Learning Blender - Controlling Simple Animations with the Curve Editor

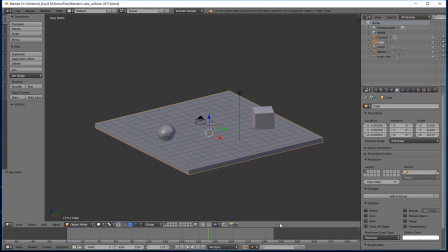(0:00)
So whenever you have objects that are moving in keyframe animation, okay, simple keyframe animation, first off, they're going to be moving in a straight line. So that's one thing that's important to realize, and I will show you how you can make things curve and do other stuff later if you wish.
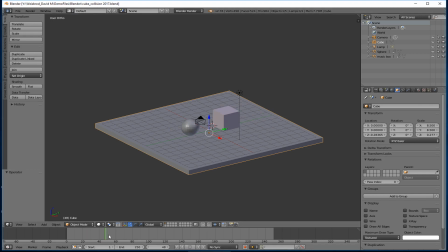(0:16)
But the other problem is we have our circle and our cube colliding here. They are slowing down before they actually reach that moment of collision, which would not happen. So when you go to the animation windows here,
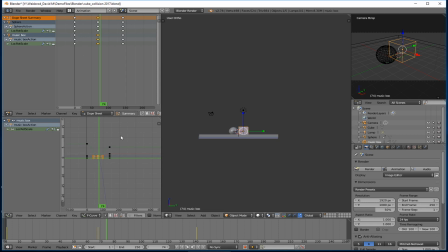(0:29)
and you can select an object, you will see the curves for that object. And these curves represent the acceleration. So right now I've got this cube moving
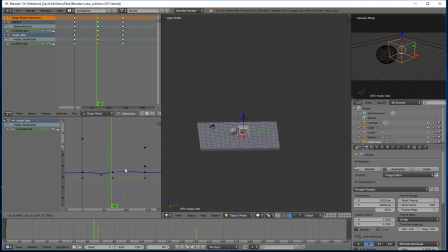(0:42)
in the y-axis, and I can adjust these curves by grabbing them, okay? Or I can also isolate them by turning off the eyeballs, okay? So I don't need scale, I don't need anything. I just want this y acceleration here.
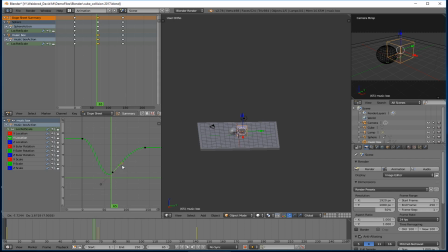(1:02)
And you can, let's grab the handles here, and you can adjust them. But you can also click on it and, let's see here, if I remember.
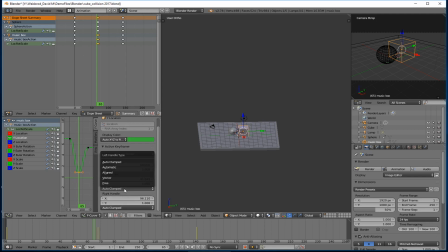(1:20)
Auto clamped, you can change these to free under the handle type. Okay, we'll bring that back here like this. And now I can adjust the curve like this.
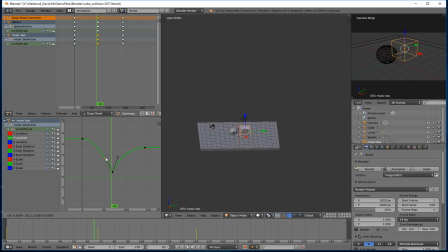(1:37)
So I can grab these handles, right click, hold and drag, left click to set it. So now the acceleration, it starts out, it accelerates slowly into the middle of the curve, it collides in the at this point,
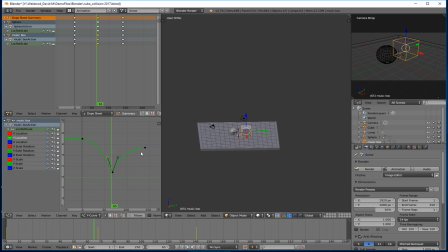(1:52)
and then it immediately rebounds back, and then slowly decelerates to its stopping point. Boom. Okay. Now that doesn't quite look perfect because the sphere is not doing the same thing.
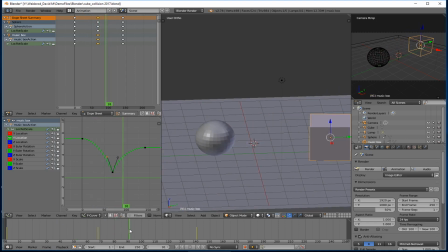(2:04)
But that's essentially how you can work on, you see how that's so much better than the sphere right now. Okay, because it's not slowing down into the point. So if I click this, I can do the same thing. Turn off all these, just isolate my one axis.
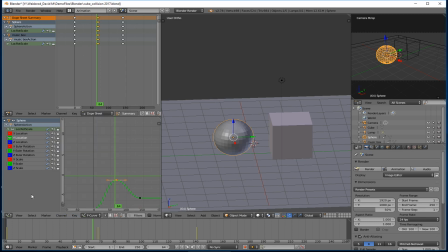(2:24)
I do believe there's another way to click on this so that, but oh well. I forget exactly how else you can change the keyframe, but you just go here, set the handles to free.
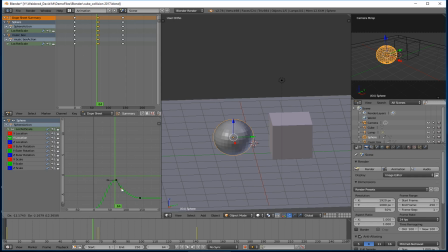(2:44)
Okay. And now I can again drag, left click. You drag with the right click, hold it down, and then left click to set it. And so now they're both
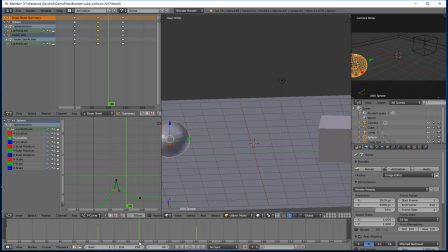(3:00)
accelerating, bouncing off each other rather suddenly, and then slowing down towards the end. If I clicked on this and I grabbed that handle and extended it, then what would happen is the bounce off, the speed would be a little steeper, and a fall off is going to be a little bit longer.
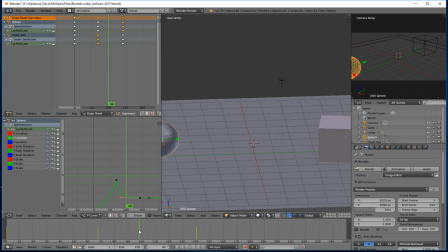(3:17)
So it's actually going to slow down even more towards the last keyframe there. See that? So you can control that. So if I want it to slow down more suddenly, I shorten this handle. Okay.
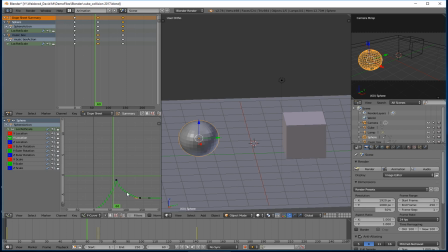(3:31)
And now it's going to bounce back very suddenly, and then it's going to deaccelerate in a pretty stable amount, you know, or a pretty stable rate of slowdown. It's really a horrible phrase, but I'll use it. And then into the thing.
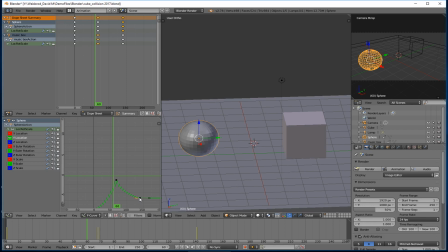(3:49)
And then thereby, I can also basically tell the viewer that these objects are made of different masses. So the rate of slowdown, if the rate of slowdown is really fast, here, okay, then this might be a lighter object.